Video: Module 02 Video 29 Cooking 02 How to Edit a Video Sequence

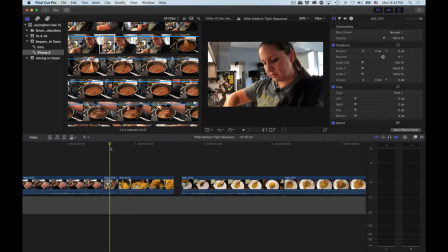Medium, lower angle, hand level, higher angle, and a little bit of a lower angle pitch.
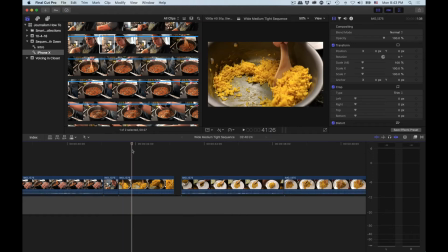We're looking up at Dawn to, again, a medium shot of a pot and food. Visually, cuts clean. In terms of storytelling, I'm surprising you. We go from cooking meat to all of a sudden completely cooked rice.
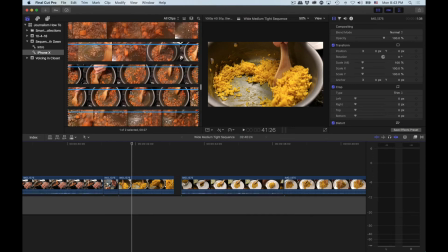So, to make this happen, we need the cutaways of the recipe that we got.
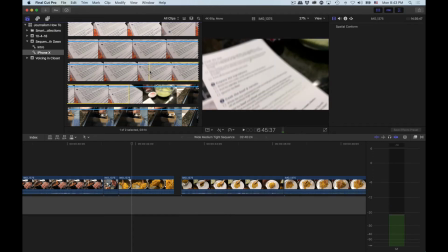which is why you want to always shoot 5 cutaways.
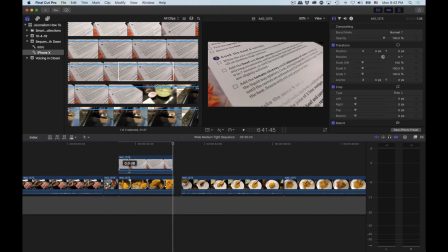You may not use them all, but when you need them, they're really good.
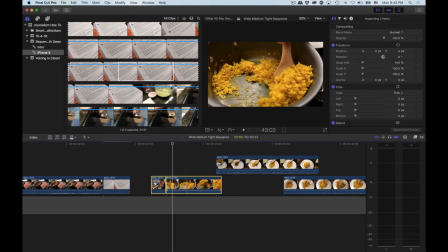Cool, cool. All right. I know I'm going really quick here.
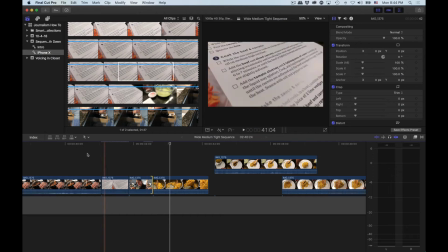Let's see if that works.
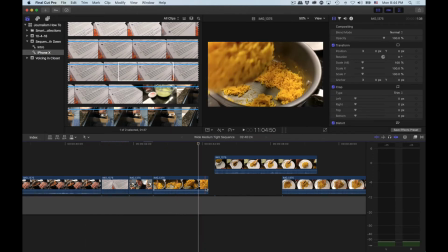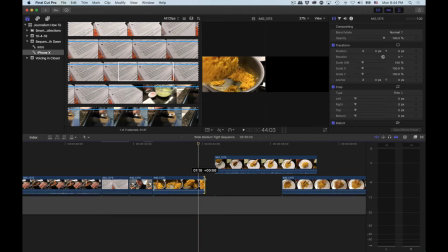I need the rice to go out of frame. Or it's coming over the pot.
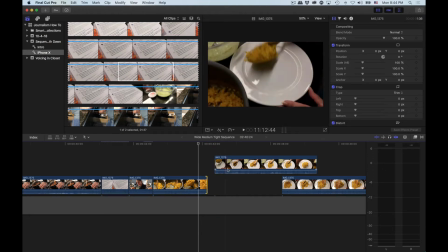That works too. Because we see that the rice is on the move, as silly as that sounds. Oh, that is horrible. And that's the cut's good, but this shot, yeah, ay.
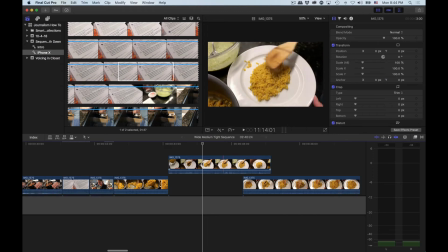All right, that didn't work. And there's nothing here in editing that makes that shot less horrible.
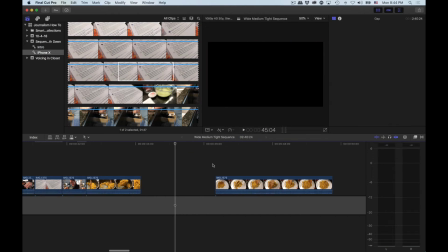Nothing that improves that. We're actually going to take that out of the timeline, and we're going to cut to this shot.
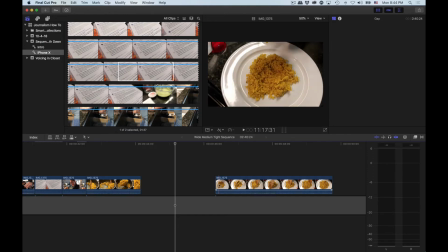Cool. And what's awesome here is because the rice comes into the frame, it's out of frame,
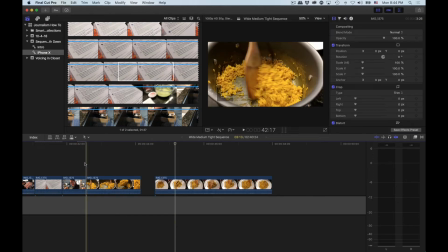comes into frame, we're going to have matched action, and we can shorten
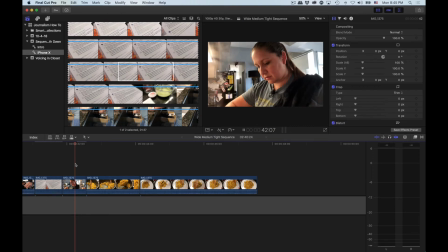this shot. We don't need to, but we could. Boom, coming up and over. Yeah, though, let me show you this. Because as soon as she picks the rice up, we can shorten that shot, rice up and over,
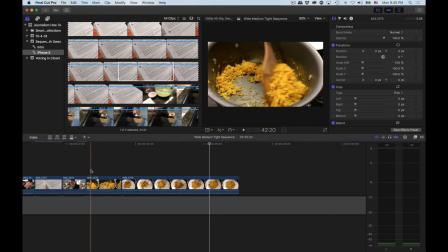and that is how you change from a slower pace to a quicker pace with those two shots. This is the much quicker pace. And we got to be able to make that quicker because the rice is in the shot.
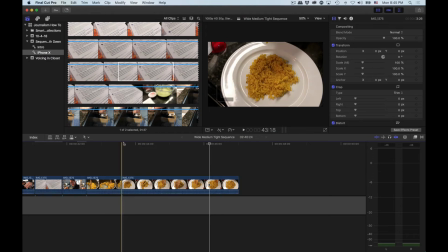We're gonna show it starting to move out of frame. In the shot we're cutting to, it is out of frame. Show it coming in. The human eye, the way we think, we believe that. That is totally believable. Awesome. All right.
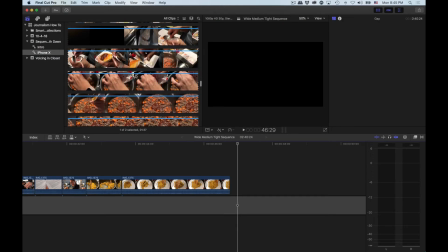Woo. That was a bit longer of a road than I thought we'd take to get there, but we're there.
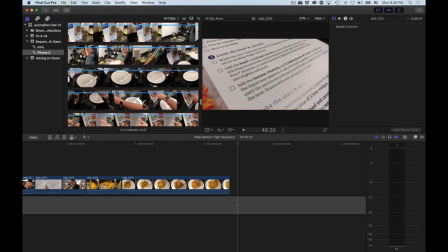So, then there is the meat and then the cilantro sauce being poured on.
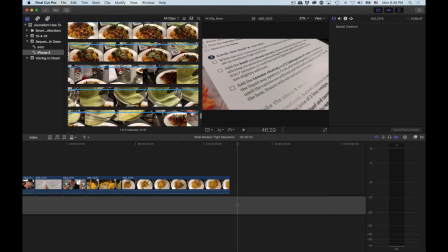So, whoa, and I have scrolled too far. We want, where does she pick up the whole pan?
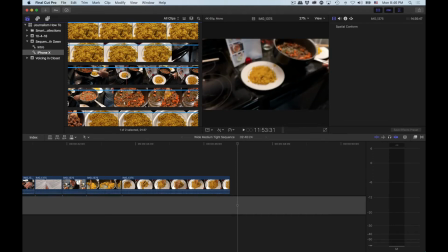Here. Oh, cool.
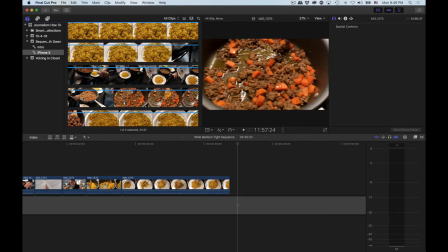I've got my focus there. What is Andrew doing?
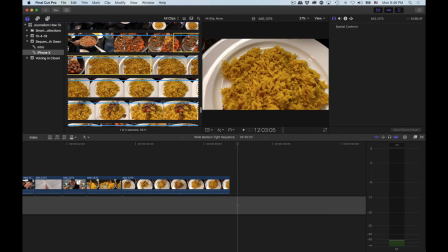Oh. Yeah, okay, I know what I'm doing. I'm staying here for the meat and the carrots to come into frame, and that was just so weak. Meaning the pour, not me.
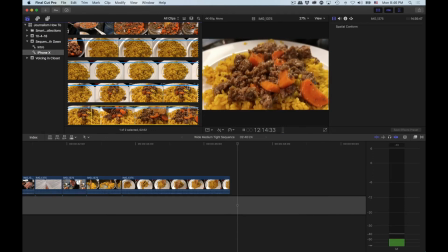This is really good. All right.
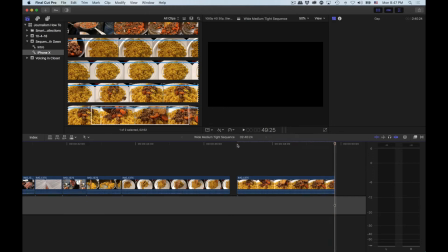So, when I shoot video, I really am thinking, I promise you, of how all of these shots can sequence. As much thinking as I'm doing. And you can see in this raw, I've done a lot.
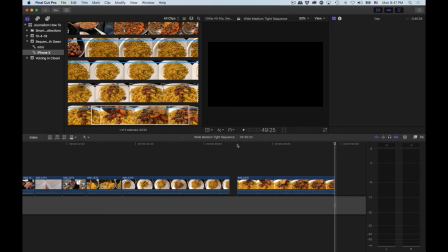When I go to edit, some things just may not work right just because of the way I shot it.
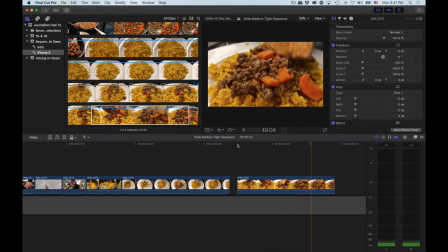This is a great shot. It's, you know, as the kids say, it's money.
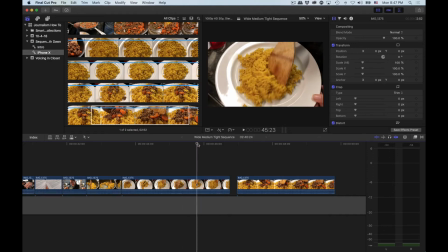In the way that I've edited this here, it's a jump cut because we're going to go from uncovered rice to magically covered rice, and that doesn't work.
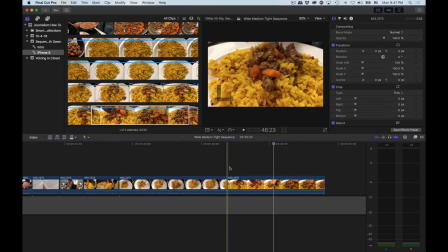So we need a shot in between here.
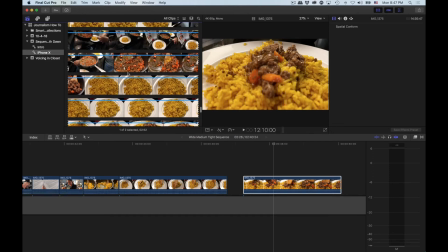And the question is, do I have a stable shot that's long enough of her scooping meat out?
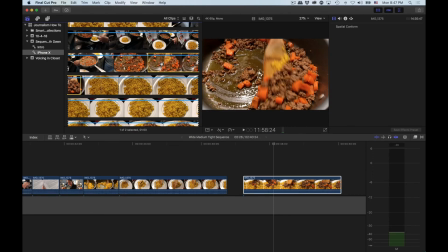Got that. I mean, I'm gonna try to do that just to show you guys if a shot can be saved.
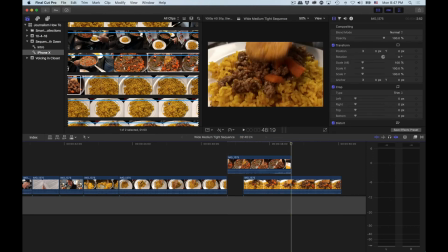If not, what we're gonna do is we're gonna scroll more in this raw and see what we got.
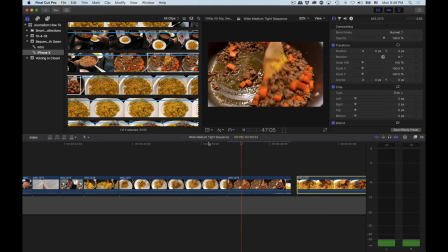Got that. But I also don't like either. Is it this spatula? I mean, it technically leaves the frame, so that's good.
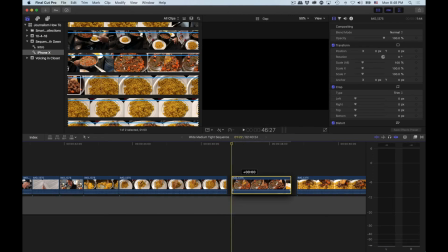But I don't like that it's in the pot, but I'm gonna live with it. Okay. The trick here is to cut this shot
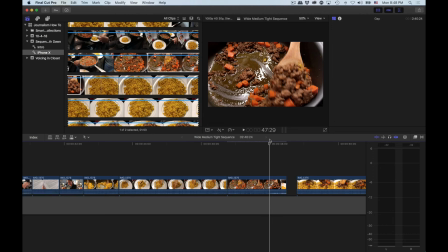to end it before we see real shake, and that happens there. And you kind of see the shot jump.
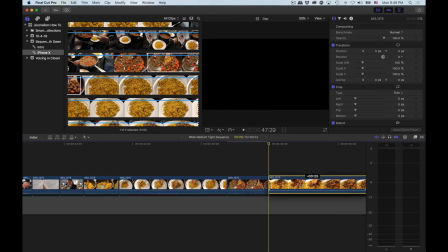It's starting to move. We want to do that. And let's just see what happens.
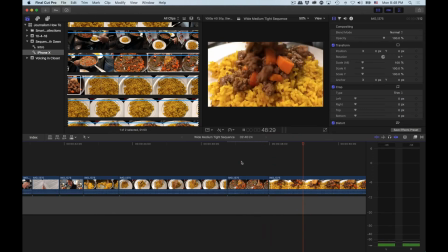Okay, this part definitely cuts. Question is... Yeah, again, if I was under deadline, I could live with it. Because it's reasonable that there were 2 spatulas, one for meat and one for rice.
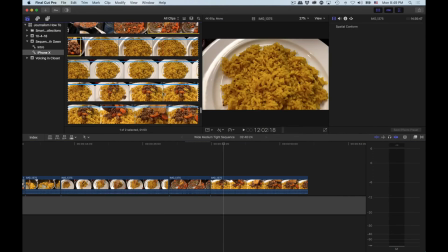And there might have actually been. I haven't been watching Dawn's Raw with that kind of detail.
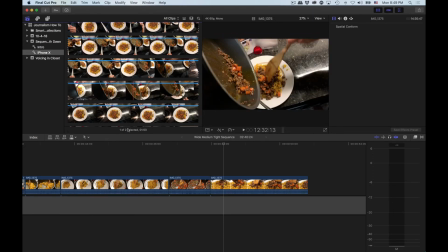But yeah, ooh, or... So we would go from here.
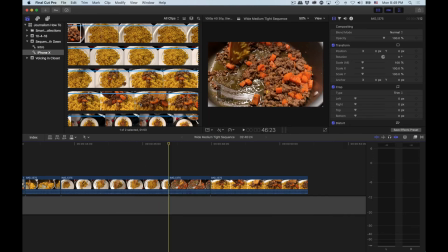Dun, dun, dun, dun. Spatula's coming out. Where did it go?
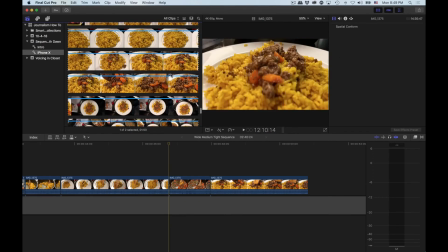Hang on, I just saw a shot that I wanted to use. Yes, here it is.
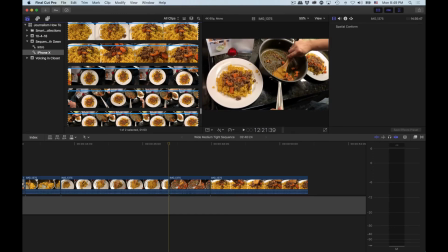I don't like it because there's already lots of meat on both those plates.
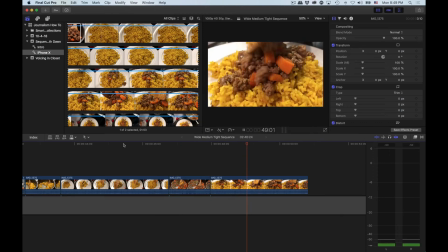Yeah, in terms of the food shots, that's the best we can do. Do we happen to have... And here's what I don't want to do. It's silliness for me to cut away all of a sudden to this.
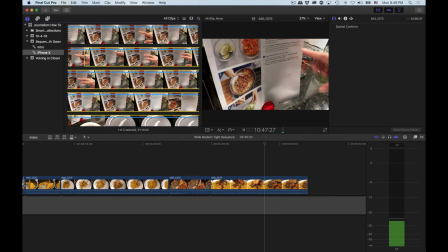Though, wait a minute. No, it's not. No, it's not. No, it's not. I'll show you why here.
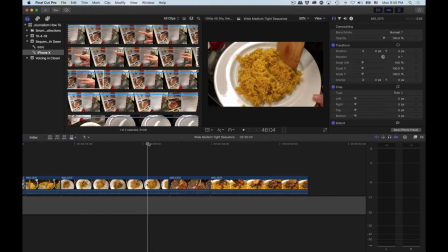Cool. I can between the rice and something new. Cool. We're going to lay that here. Because it was, oh, I plated the rice.
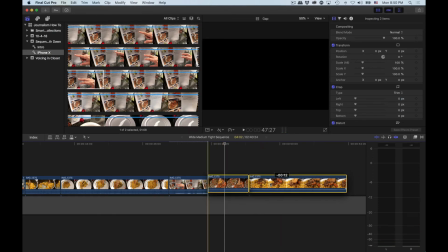Now what do? I don't know. Let's put the meat in. I'm following directions.
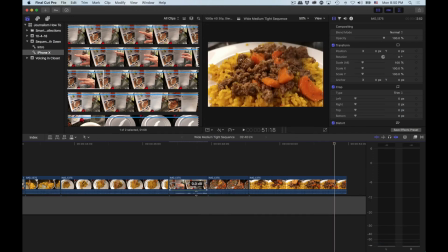Yes. Yes, I do know the ways of the Force.
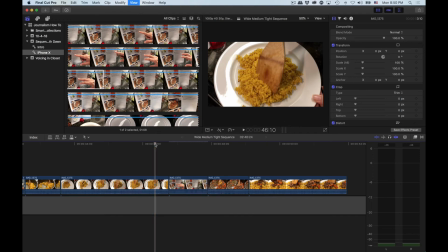Cool. The reason why I'm keeping her hand this whole motion in here is, and I'll go slow here. So spatula, we're assuming her right hand is moving the spatula. Also to her left hand's holding the plate.
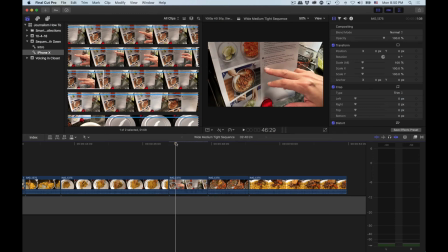Yay. Different shot. And it's okay because it's a different angle. You're looking at something different. And the spatula moves out of the frame. Here's her hand. It's moving. It's out of there. And then now we can see that.
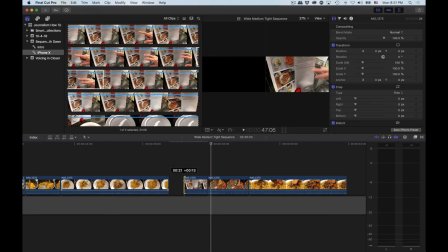And even if we wanted to, if we wanted to really make sure everything in this shot is clean, we can just take her hand out.
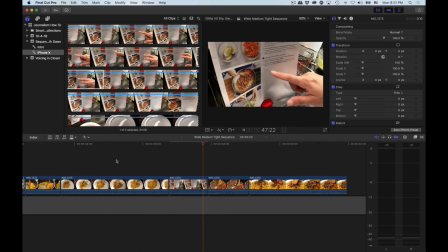Please be steady, please be steady, please be steady. Don't bring your hand in there.
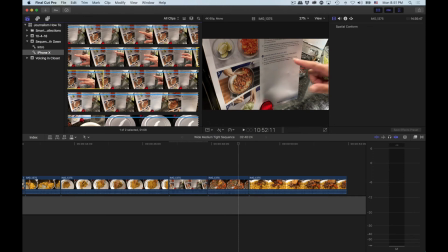I don't want your hand in there.